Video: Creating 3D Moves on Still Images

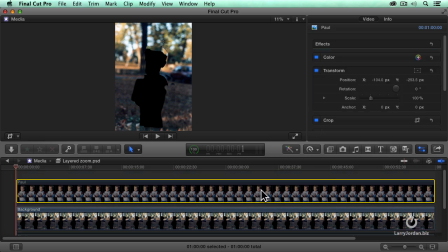[4:07]
And oops, I've got to change this before I get carried away. It imported it as a 1 minute clip.
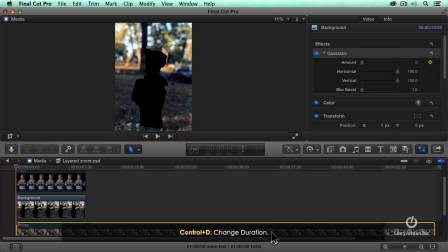[4:13]
That would take too long for us to look at. I'm going to change the duration. Control D as in duration.
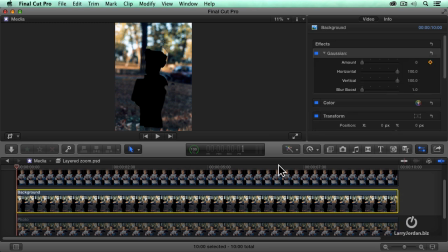[4:21]
And now it's a 10 second clip. So I've got the blur starting here. And around 7.5 seconds in, I'm going to have the blur end. So right there. Make sure the clip is selected. Click a keyframe and we'll set a value of about 50.
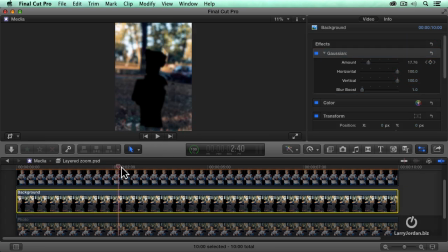[4:38]
So now we see the background blurring as we drag through it. Okay. Now let's go to our foreground. Turn this off. Go to the foreground.
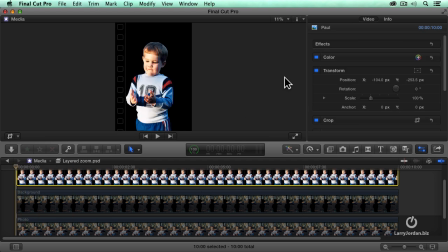[4:50]
And we'll go to the very beginning. And what I want to do is I want to do a slight zoom in on him. So with this clip selected, we'll set a keyframe for scale. And we'll leave that set to 100. Wait. Leave that set to 100% because I forgot to set this before.
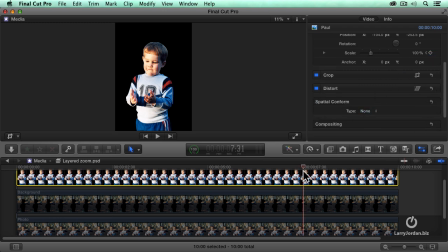[5:08]
None. Okay, good. And then we'll put this to 730 and we'll zoom in.
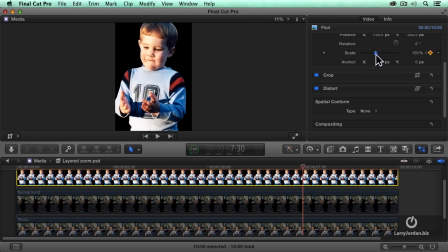[5:14]
Oh, right about there. Okay.
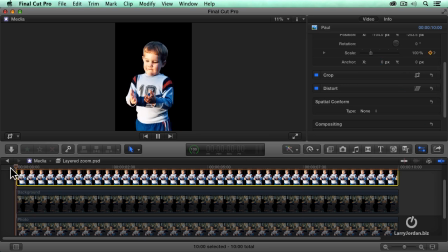[5:19]
So now as we look at this, we see ourselves zooming in. Now it's a little bit choppy because it hasn't been rendered, but clearly a nice zoom in is occurring.
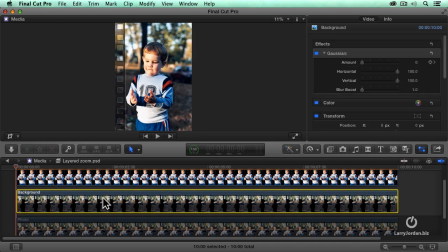[5:30]
Now let's turn our background on, the letter V, and now watch the two of them together. And notice that as we zoom in, the background is going more and more out of focus, giving us the illusion it's all right, but the background isn't moving and the foreground is.
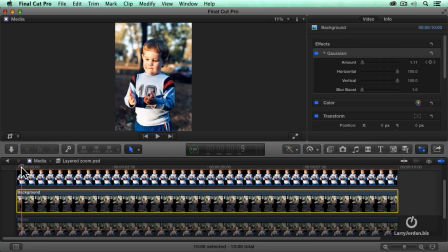[5:47]
It'd be nice if we had the background move as well, so let's do another thing. Select our background image, go down to Transform, set a keyframe for scale, go to where the zoom ends, but that would not scale by quite the same amount.
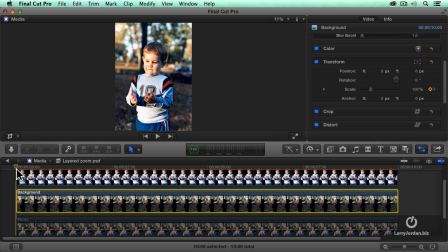[6:03]
So now we're going to have the foreground zoom and the background zoom, but they're going to zoom at different rates, which fools the eye into thinking it's looking at a 3D effect.
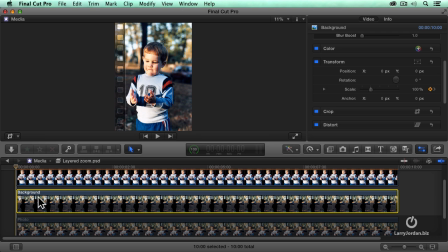[6:15]
Well, let's do one more thing, which makes this really a way to sell this. Select our clip, set a keyframe for position, and move to 730, and grab the horizontal position and just move the tree
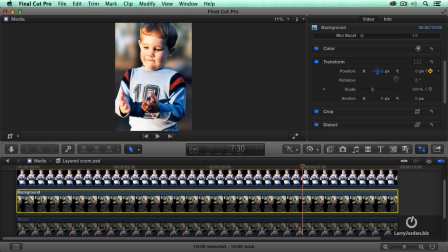[6:31]
so the tree goes just a little bit over to his camera left, right about there, negative 110. Now let's watch this one more time.
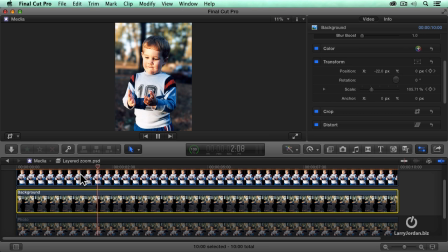Look at that. What we're doing is, because the background is zooming in but not as fast as the foreground and it's moving slightly,
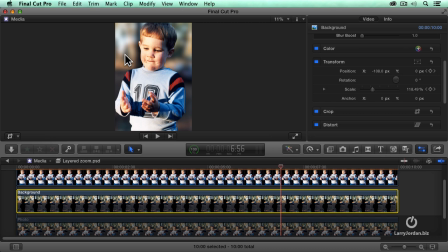[7:01]
it looks like the camera itself is moving in real space to take what's a still image. All we did is extract a layer from it, takes a still image and gives it a sense of three-dimensional depth. What I'm going to do now is, just so we can see this over the internet,
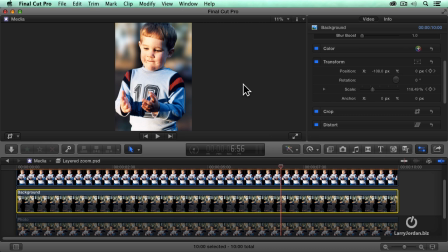[7:18]
it's going to be hard to see because the frame rate playback and the live event is slow. But when you download this or when you watch this on the subscription service, it'll play back with the correct frame rate. And I want you to see what this looks like when it's all smoothed out. So we'll take just a second to let this process, but this is just way cool.
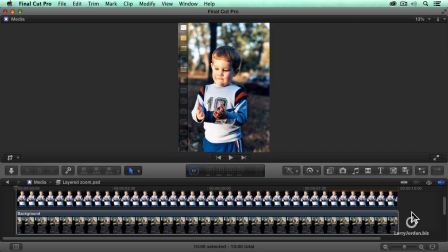[7:39]
Okay, let's just take a look at this.
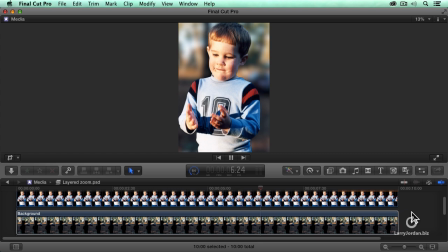Is that not cool? Let's try it again.
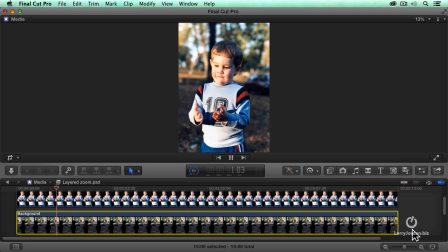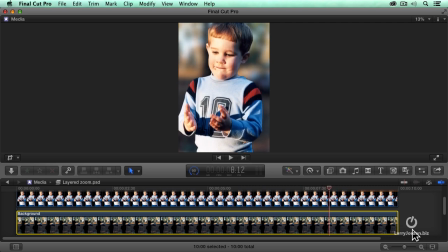[8:03]
Not hard. Takes a little bit of time. Took me about, 10 minutes to do the outline in Photoshop. And took us, 10 minutes here to set the effect. So you wouldn't want to do this for thousands of images.